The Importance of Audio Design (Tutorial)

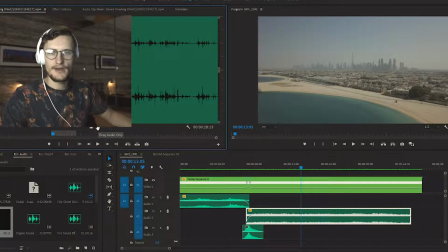But I mean, how do you distinguish desert winds from normal winds?
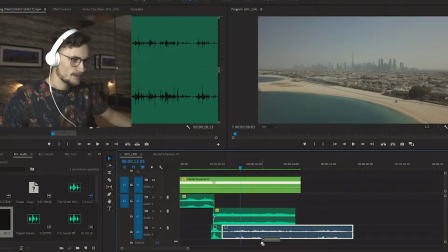It's just a windy file, so I'll just use that, drag it in, and we're going to use this for this segment.
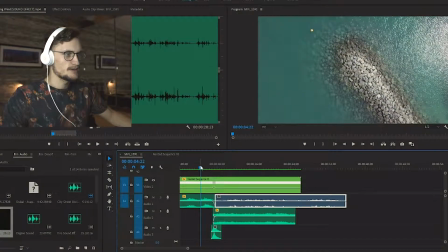So here
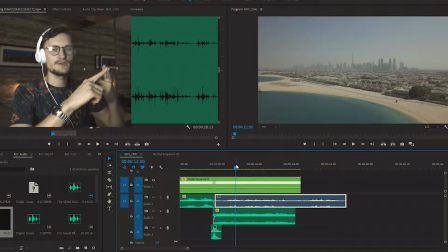in this file, the focus is the city, but also we want the viewer to think that he's in the position of the drone. So think about what you would hear in this position. You would hear the wind most prominently, and you would hear the city noises in the distance. So we're going to use some layers. Have a listen to this.
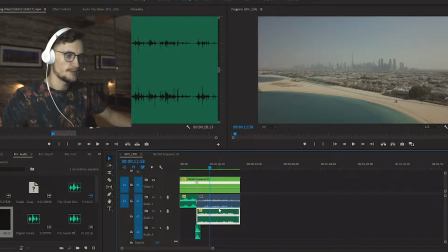It works, but it can be better. There's one more technique we can use.
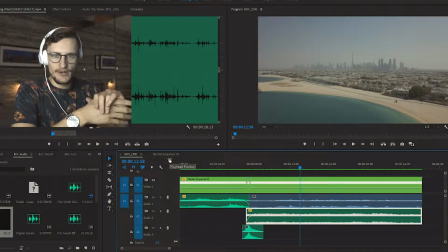So imagine your neighbors are having a party and the music is blaring loud. What do you hear? you don't really hear the high-pitched melodies and lyrics. You hear the really low-frequency bass lines,
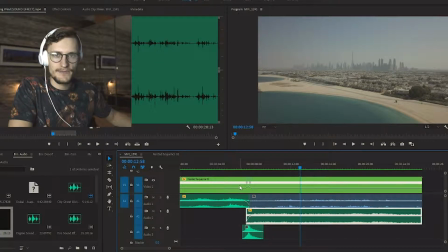and that's because the lower frequencies travel further, something to do with the wavelength, and they go through more material too. So from this distance, we would probably only hear the lower frequencies. And there's a brilliant effect within Premiere Pro called Parametric Equalizer,
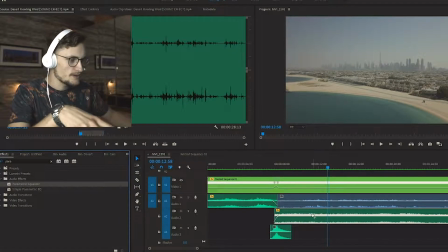and I'm not sure if this is in like Sony Vegas or the other editing softwares, but hopefully you can find something similar. What we're going to do is take this and drag it onto the clip, the audio clip that is, and then go into our effects panel.
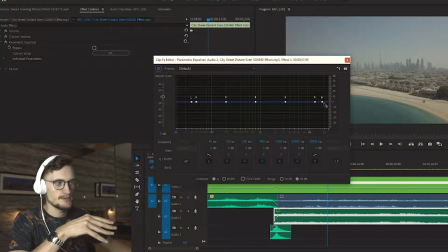And what this displays is the different frequencies. So we've got the highs, the mediums, and the lows. What we're going to do here is reduce the highs and leave it with mainly just the lows playing.
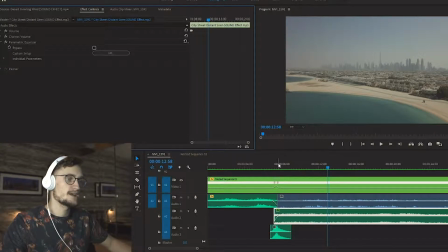And I swear down, this is going to sound 100 times better. Have a listen. Yeah. And it's as simple as that. That was just like, what, 5 minutes of editing?
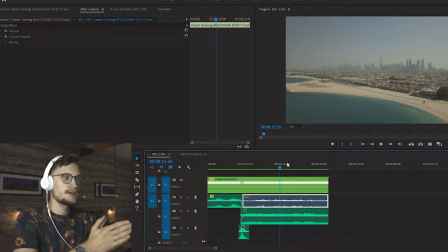And what you really need to do when you're doing this sort of thing is think about what you might hear, not just in your location, but like where you're looking, in the distance, all these different things. So we could really go in depth here. Have some seagulls maybe because we're at the beach. We could have maybe some kids playing and really build an atmosphere.
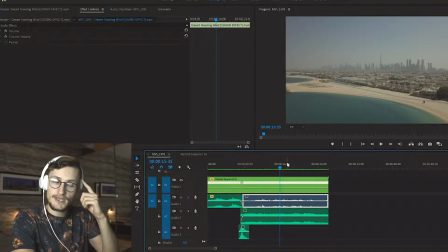It might not be in the shot, but you've already got the viewer thinking about it. It's in their mind because they hear it and they don't really question whether it's there or not.
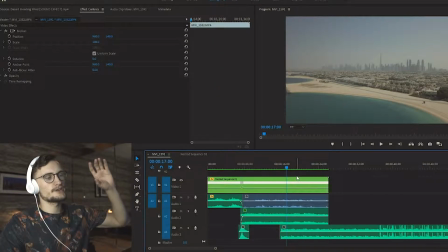They're just like, oh, I hear them, they must be somewhere. So what we're going to do next is try and transition from this view into the city and show off some supercars.
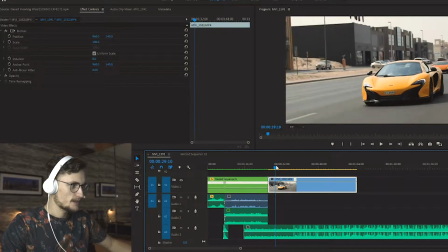So we've got this clip here. It's a McLaren, and then the Lamborghini passes.
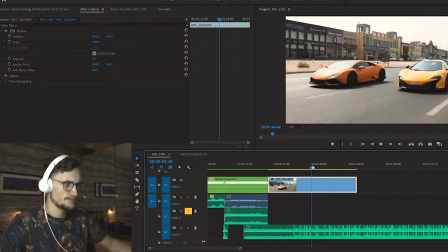And then it's a video of the Lamborghini on its own, and then it's a film of both of them. And then it's just a video of the McLaren on its own.
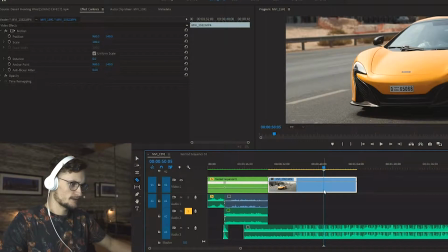So what I'm going to do is this is the order in which I'm going to take it. I'll just do it real quick.
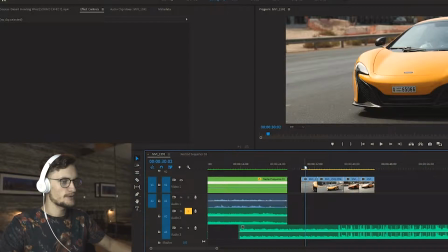So this isn't really the order in which things happen, but this is the order I put them in to make more of a story.
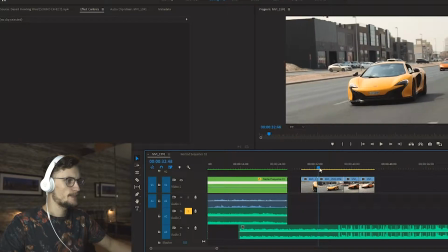So we've got a close-up of the McLaren right here. Then you can see the Lamborghini overtaking.
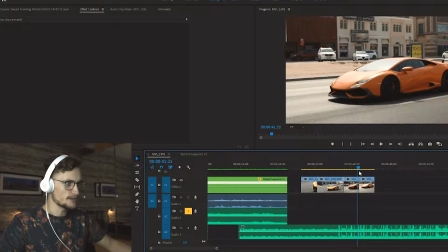And then you see a shot of the Lamborghini on its own, and then it cuts to them together.
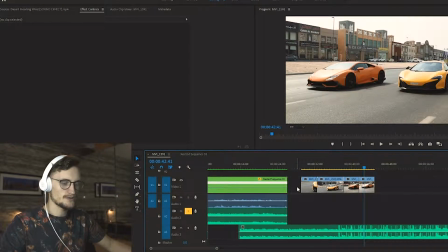It's somewhat of a story, it's fine, it works.
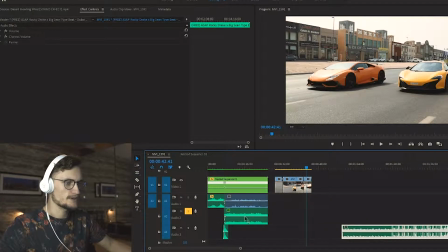So what we're going to do is try and figure out how to transition between this scene and this scene.
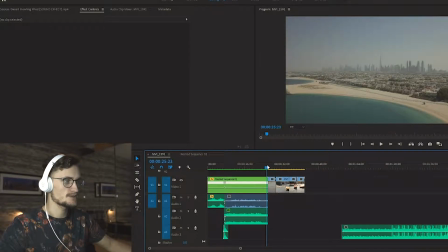And what we can do is use audio. It doesn't even have to be any sort of cut between these two shots, because that would be pretty difficult.
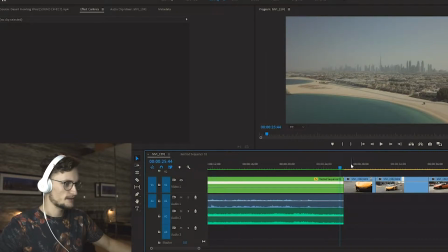I mean, to have something visually connecting these two shots is tough.
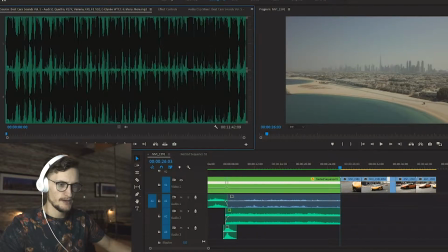So what we're going to do, we're going to go to our audio bin again, and I've got a couple of audio files of sports cars.
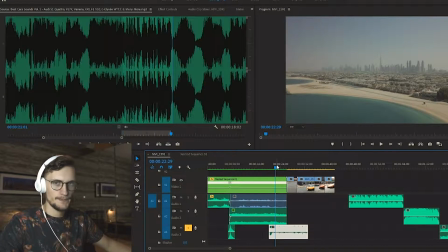Okay, so I've got a few clips here, a few audio clips that I find suitable. The first one is cars racing, but it's more of an F1 sort of feel.
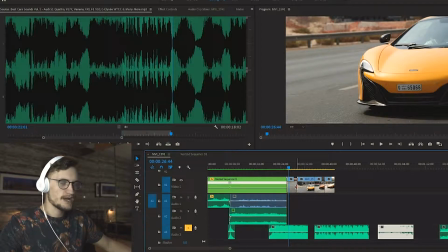Really high speed, but it doesn't match this shot too well because these guys aren't racing.
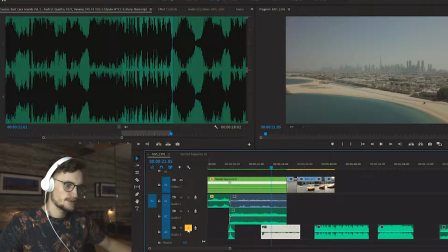However, we can really build excitement using this shot. So what we're going to do, we're going to use the same parametric equalizing effect. In fact, I'm going to shorten this. We don't want it to be too long. I'll move all these forward a bit.
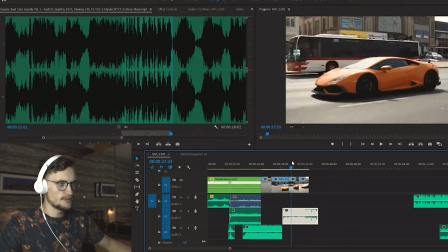Now this is more of a suitable clip for these shots and these cars.